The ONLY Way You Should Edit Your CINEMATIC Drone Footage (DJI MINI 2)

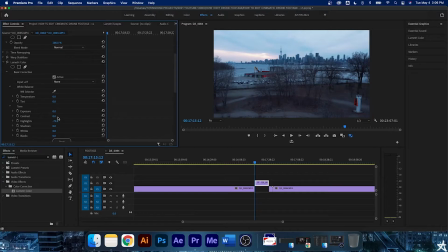252s
And then I'll probably adjust the exposure a little bit to kind of equal that out as well. Next, I'll probably crank up the contrast a little bit just to give that bit of separation between the highs and the lows.
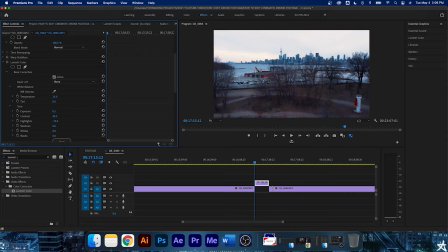267s
And it's looking a little blue because it was a gloomy day, so I'm gonna work with the temperature a little bit and warm it up just slightly. Now I'm going to increase the blacks up to about 40 and then just lower the shadows. I find that lowering the shadows is a better way to crush your blacks than actually just lowering the blacks.
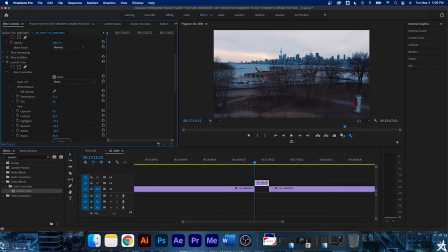285s
And then again, I'm gonna lower the whites a little bit just to get those highlights not overblown, and then compensate with increasing the exposure a little bit more. Now, if you notice, I turn the effect on and off. We've got quite a noticeable difference in color, and I think that looks really good.
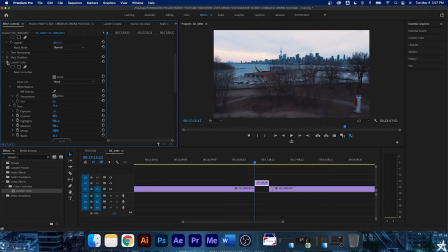302s
Now, I'll probably, because it was a gloomy day out, up the saturation just a little bit. You don't have to, but it's a personal preference. It just makes it a little bit more vibrant, and I think that looks really good. Now, finally, what I'm going to do is create an adjustment layer to put over top of the clip that we're working with, and I'm going to add what we call letterboxing.
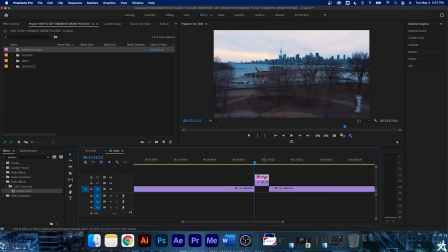322s
It's those cinematic black bars that you'll see on a lot of edits, like the top and the bottom black bars. And it also gives us the opportunity to keyframe the footage up and down, which really comes in handy because we have that extra bit of space where the black bars are to work with.
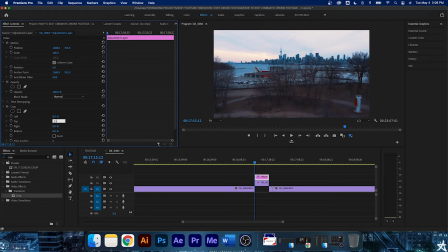338s
So I'll put my adjustment layer above my footage, and then I will add the crop effect on top of that adjustment layer.
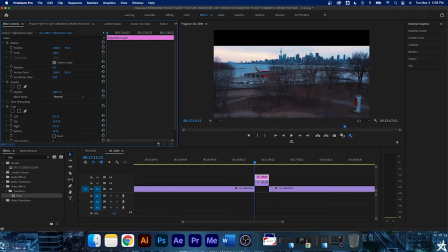345s
And then I'm gonna put the top crop to somewhere between 13 or maybe 18. And then I'm going to do the exact same thing on the bottom crop. So I think I'm pretty happy with that. And now I'm going to just keyframe the position. So I want the frame to start lower, and I'm going to keyframe it up.
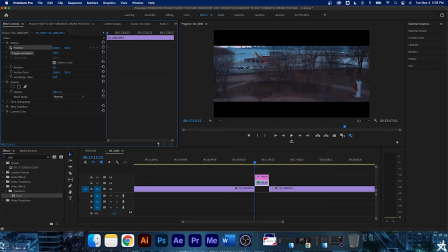365s
So we're kind of revealing the cityscape as if the drone was sort of tilting up very drastically as moving forward towards the city.
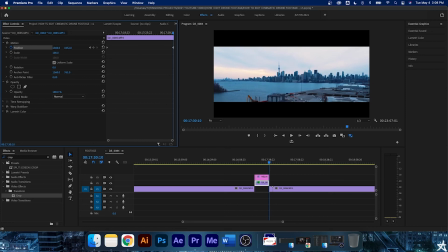375s
So the nice thing about the letterboxing is that you can add those keyframes and make your shot a little bit more dynamic with movement.
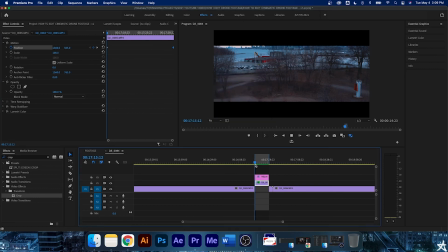383s
Now, if we render it and play it back, voila, it looks a lot better.
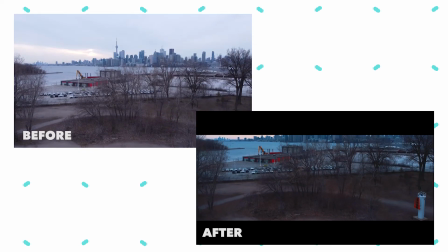388s
We went from our dry, flat footage to something very cinematic that could be out of the opening sequence of a high-budget music video or something else.
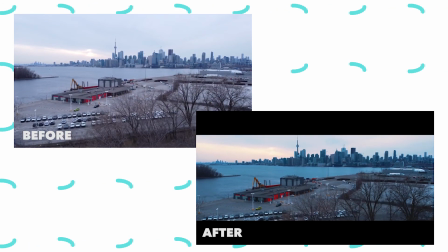396s
So a few easy, simple steps can take your footage from basic to very professional looking. And that's it for today's video. Super quick but effective tips and tools that you can use to turn any drone footage that you've shot or have into a cinematic masterpiece. Now, with that being said, if you enjoyed today's video and you want to see more of it, hit that subscribe button. I'd really appreciate it. We're trying to hit 1,000 subscribers as soon as possible, and we are almost there. Also, if you enjoyed the video, hit that like button. I'd really appreciate it. And finally, let me know in the comments what kind of video you want to see moving forward, whether it's a tutorial, something different, or something completely out of left field. Just let me know. I like making videos that I know the people want to watch. I'm all for the people. So with that being said, I will see you guys in the next video. Peace.